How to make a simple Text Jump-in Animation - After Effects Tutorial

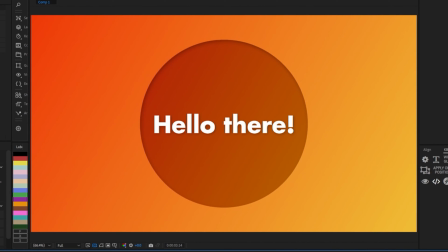0:00 Hello there. Today we're going to make this jumpy text animation, and we'll be doing that without breaking apart the text,
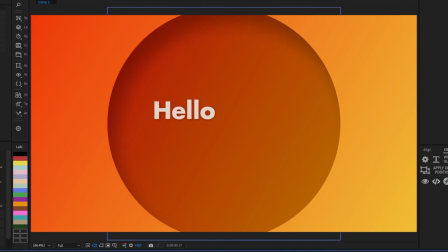0:07 where you could just type in anything and the animation would still work.
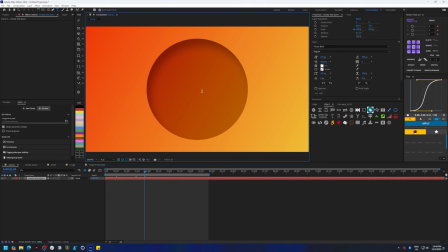0:13 So let's start by creating a text layer and name it something like jumpy text animation.
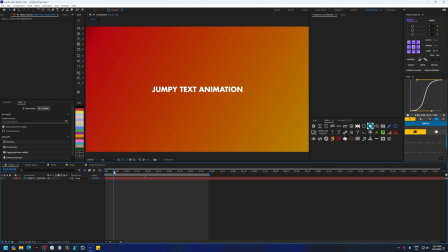0:20 I'm just going to center that and scale it down. Now let's add an animator for two properties,
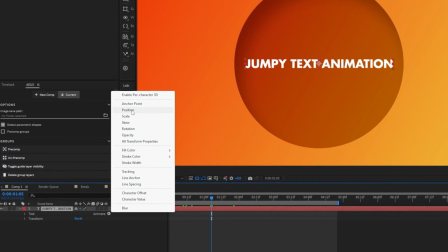0:29 and they are position and opacity.
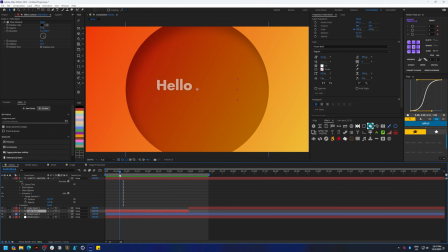0:34 And that's because we have the opacity going from 0 to 100 here, and we also have position along the y-axis.
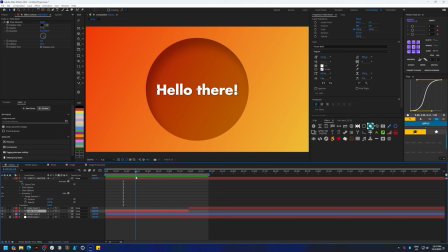0:43 So these are the two properties that we need.
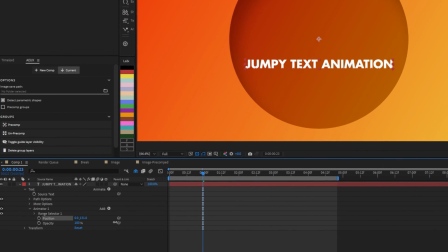0:46 Anyway, we're gonna set the initial state, so let's move the position along the y-axis and also reduce the opacity down to 0. And now if you toggle down the range selector and try adjusting the start and end values,
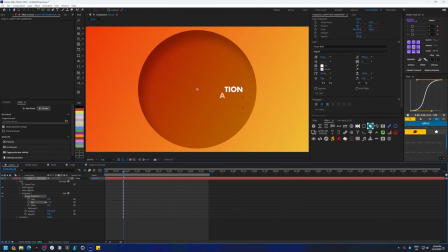1:02 you can see the position and the opacity that we added are being animated from that initial state that we set. So we could just keyframe the offset value to animate this.
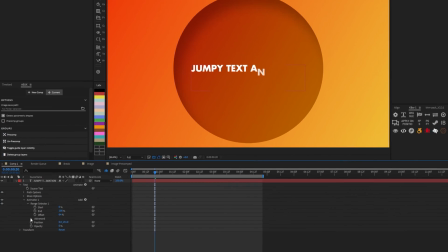1:14 But let's just go ahead and change this from per character to animate this based on words.
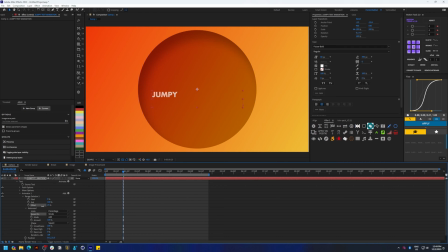1:22 And now if you adjust the offset, you can see that it's animating based on words. And one more thing you'll notice here is that the animation word by word only happens after the animation of the previous word is sort of complete.
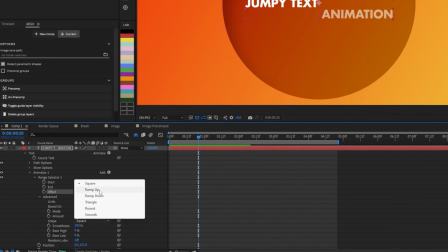1:38 So in order to avoid that, we need to change the shape of the animation from square to ramp up.
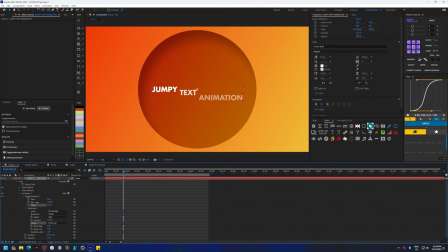1:46 And now even when the word is being animated, the subsequent words are being affected. So that's what we want. Now let's keyframe the offset value from minus 100 to positive 100.
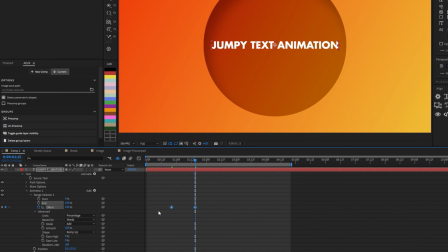1:59 And let's also mess around with the ease high and ease low values to see how much of easing is happening at the top and at the bottom.
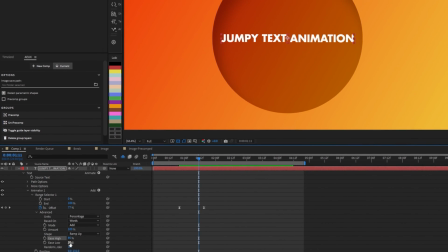2:10 So feel free to play with that, but these are the values I'm going for. I'm just eyeballing here and see what works best by playing it back.
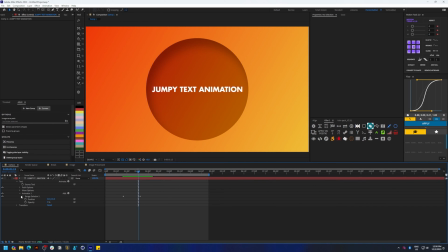2:24 Okay, so I think we're good. And the last thing we need to do is add one more animator for the position property,
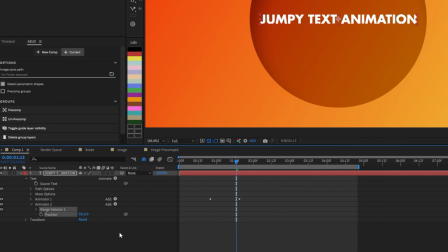2:33 because we'll need to sort of drop this text and make it feel like it's landing on a surface.
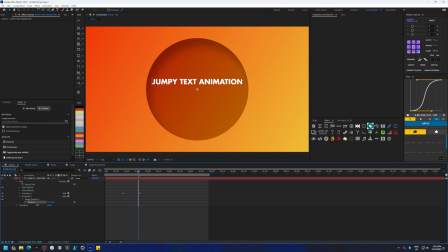2:40 So let's adjust the Y position and also apply some of the same changes that we did on animator one,
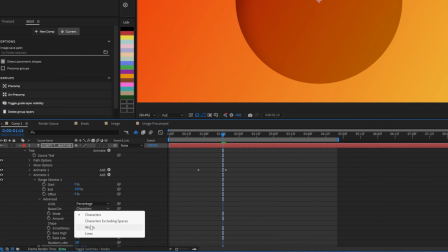2:47 which was changed to words here and also change to ramp up.
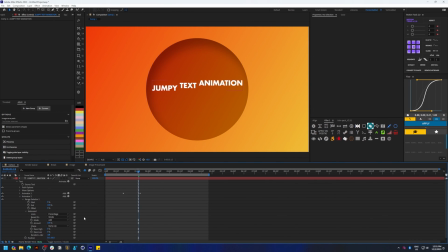2:55 Now let's also keyframe the offset property like we did for animator one. It goes from minus 100 to positive 100. And that's basically it. You have the animating in part and the settling down part here.
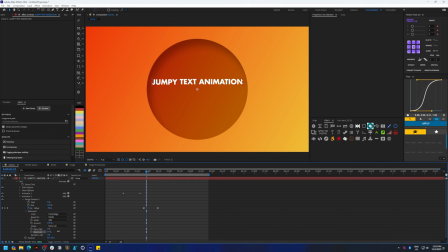3:12 And to make this second part animation more snappy, I'm just gonna adjust the ease high and ease low. Maybe put a negative value here for ease low to make it more snappy. Okay, that's working fine.
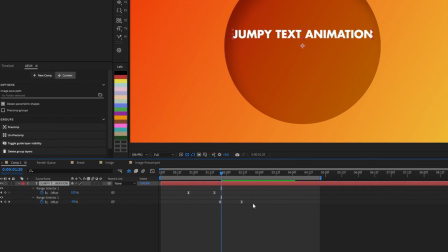3:27 So let's hit U on the keyboard to open up all the animated properties,
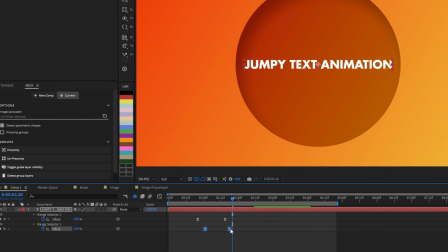3:32 and we can just move over the offset keyframes
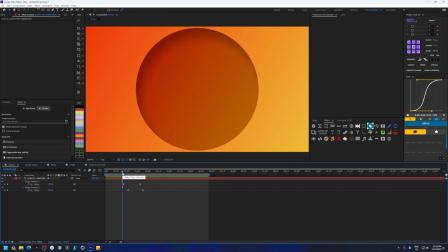3:38 in such a way that it feels a little bit staggered. Maybe I need to adjust the ease low a little bit.
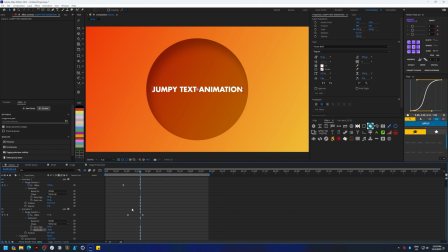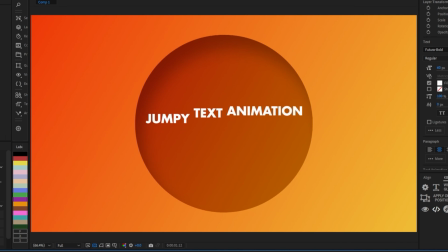3:52 Okay, I think that works. So yeah, that's basically it.
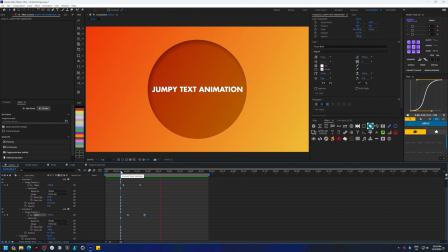3:57 You can change this text to anything that you want and the animation would still work.